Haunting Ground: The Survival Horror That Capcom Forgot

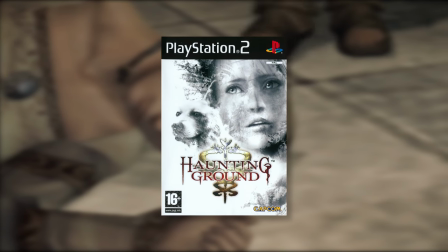Haunting Ground is a survival horror game released for the PlayStation 2 in 2005.
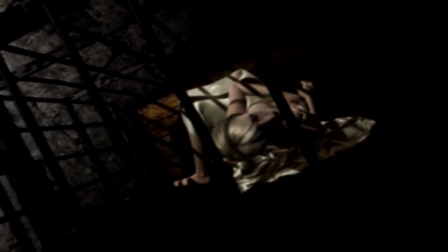It begins with the protagonist, Fiona Belli, waking up in a cage in the basement of a gothic castle.
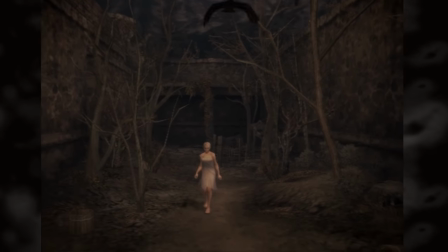She quickly escapes her imprisonment and begins to explore the castle grounds. After coming across a couple of the strange inhabitants,
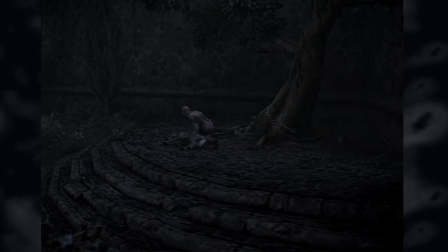she saves a white German shepherd named Huey, who later returns the favour and comes to her aid.
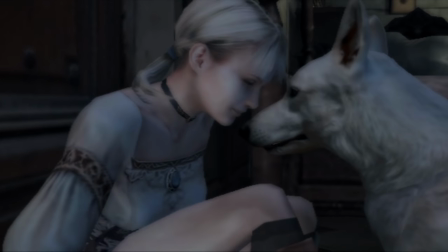Together they search for a way out of this hell and escape their sinister hunters.
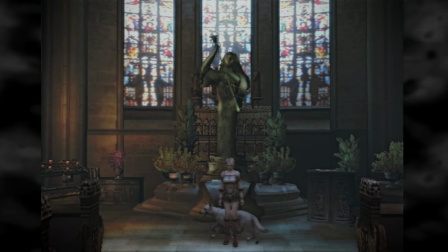Haunting Ground will take you through an impressive display of gothic environments, something you'll also need to pay attention to in order to survive.
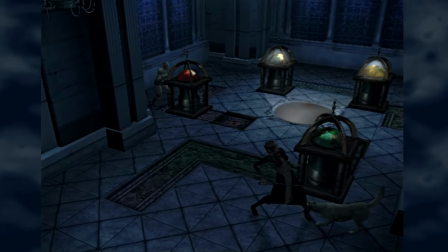While Huey can help distract an enemy, it will only be for a period of time, as actually evading your pursuers will require you to hide behind doors,
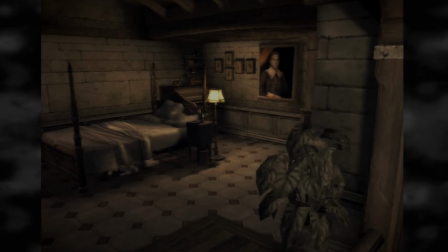inside cupboards, and under beds, but even that doesn't guarantee they won't find you.
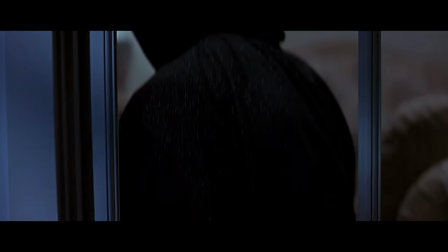When it comes to horror games, my mind wanders into the territory of horror films.
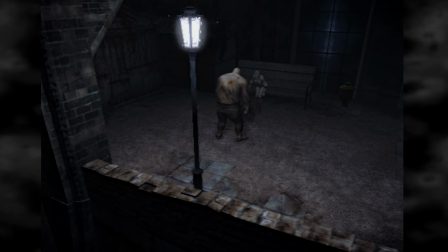I adore those kinds of movies, and I can't help but think about how the feelings of tension and fear are translated into games.
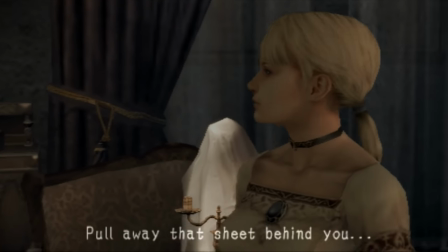When it came to Haunting Ground, it felt almost impossible for me not to think of the cinematic influences.
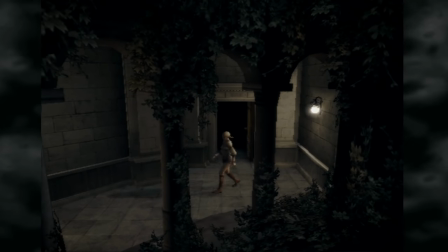There's no HUD or even loading screens, as if they intended for this experience to be as less gamey as they could possibly make it. The end of the intro trailer shows credits in the same style that a film trailer would,
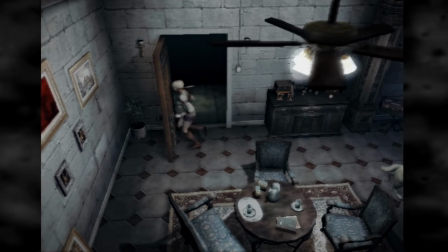and the fixed cameras add a cinematic element, flicking between angles just like a movie.
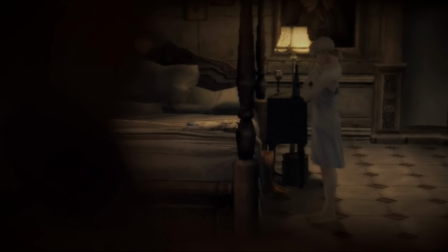It's stylistic choices, gameplay and use of camera all harken back to specific horror sub-genres,
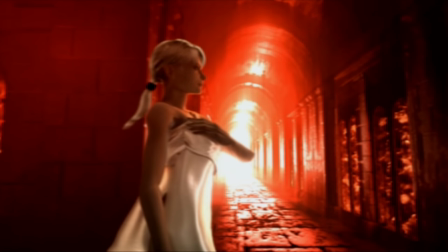and in some cases even specific directors.
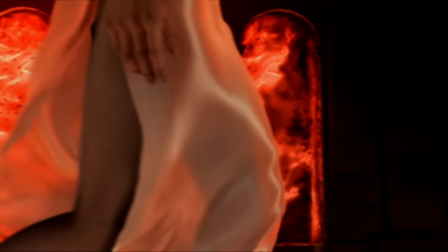It's a game that instantly became a favourite of mine, and it's one of those things where researching and writing about it makes me love it even more.
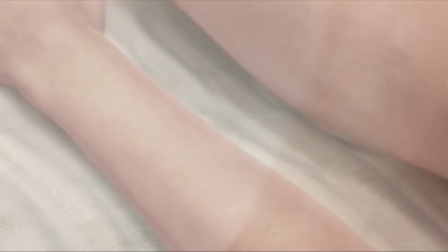Haunting Ground is a stellar example of the survival horror genre, and a game that I believe to be a masterpiece.
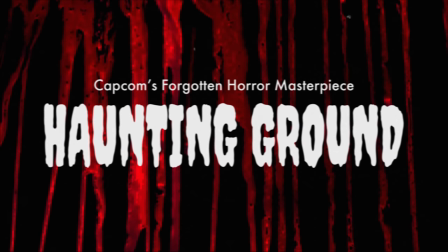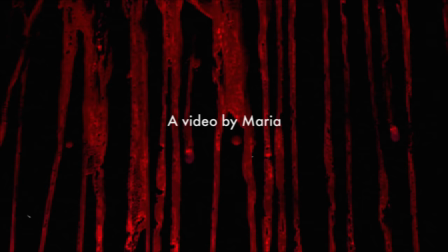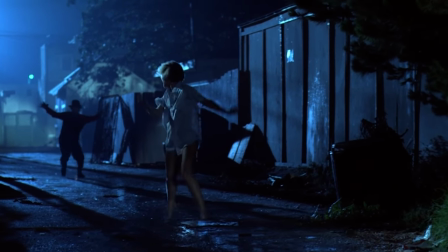The main subgenre of horror cinema I think of when it comes to the hide-and-seek gameplay of Haunting Ground is that of slashes.
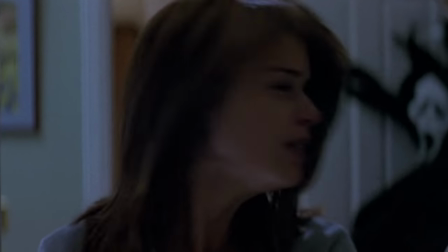But what actually makes a slasher? While the exact definition varies among different people,
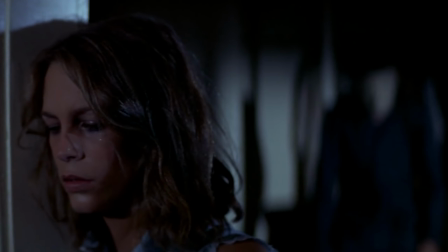it's generally considered that slasher films are a sub-genre of horror involving a killer,
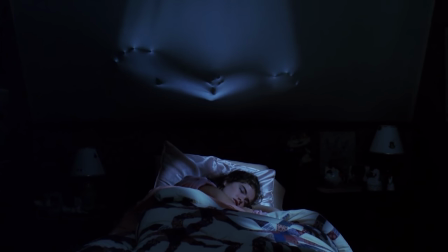and a string of graphic murders of numerous victims who are usually teenagers.
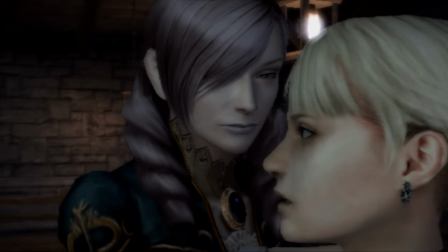In Haunting Ground we have potential killers, but we don't see a lot of victims.
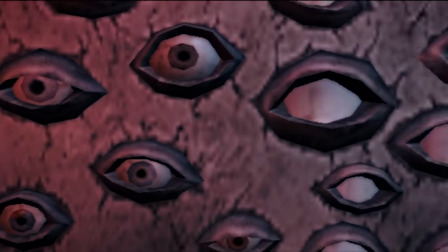That is, unless you fail. The game is packed with violent, gruesome deaths if you make a mistake.
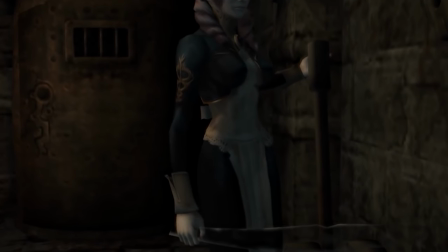Sure, it might be only one teenager, but fail enough and you get yourself a body count to rival that of a slasher movie.
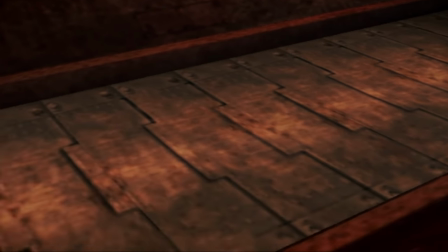Unlike those kinds of films though, there was no satisfaction in watching Fiona, and by extension you,
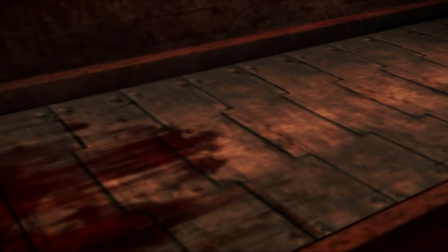being crushed in a grinder and forced back to your last save.
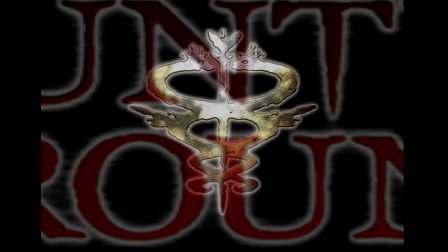Every death in a slasher means progression, but every death in a survival horror game means you've taken a step backwards.
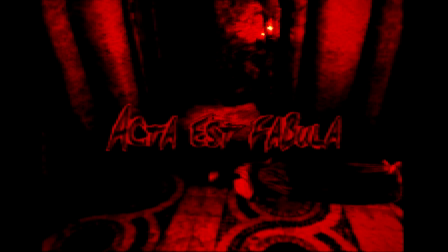The Game Over screen displays the words Actor est fabula, which translates to the play is over,
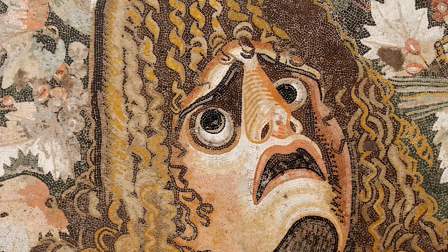a phrase commonly used to announce the ending of a dramatic performance in ancient room and theatre. It's almost like another attempt to distance itself from the language typically associated with video games,
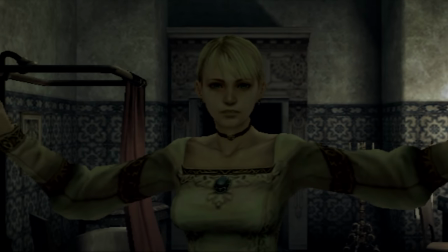and instead focuses on its theatrical nature more like a play or a film.
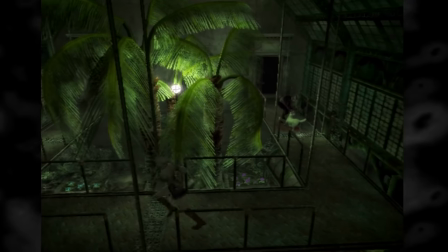But unlike either of those, our own involvement as a player is necessary, not just as a viewer.
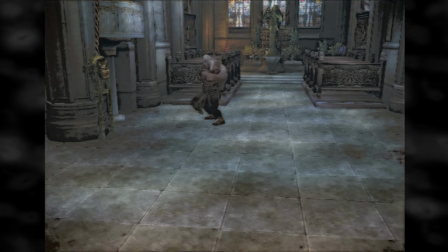Upon deaths caused by your stalkers, you'll hear the aftermath of Fiona's murder.
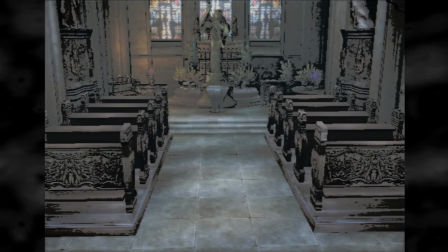They are awful, visceral noises, sounds of bones breaking, clothes ripping, and flesh being torn apart.
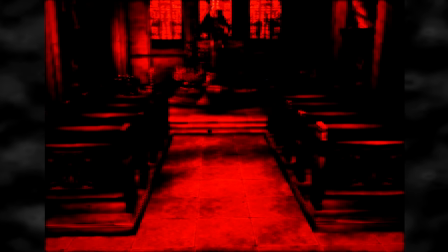They're disgusting and horrific,
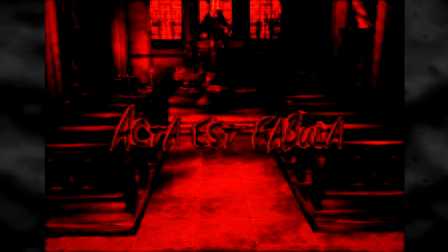instilling the most discomfort I've ever been in while playing a game, but the implications of what is happening to Fiona are much, much worse.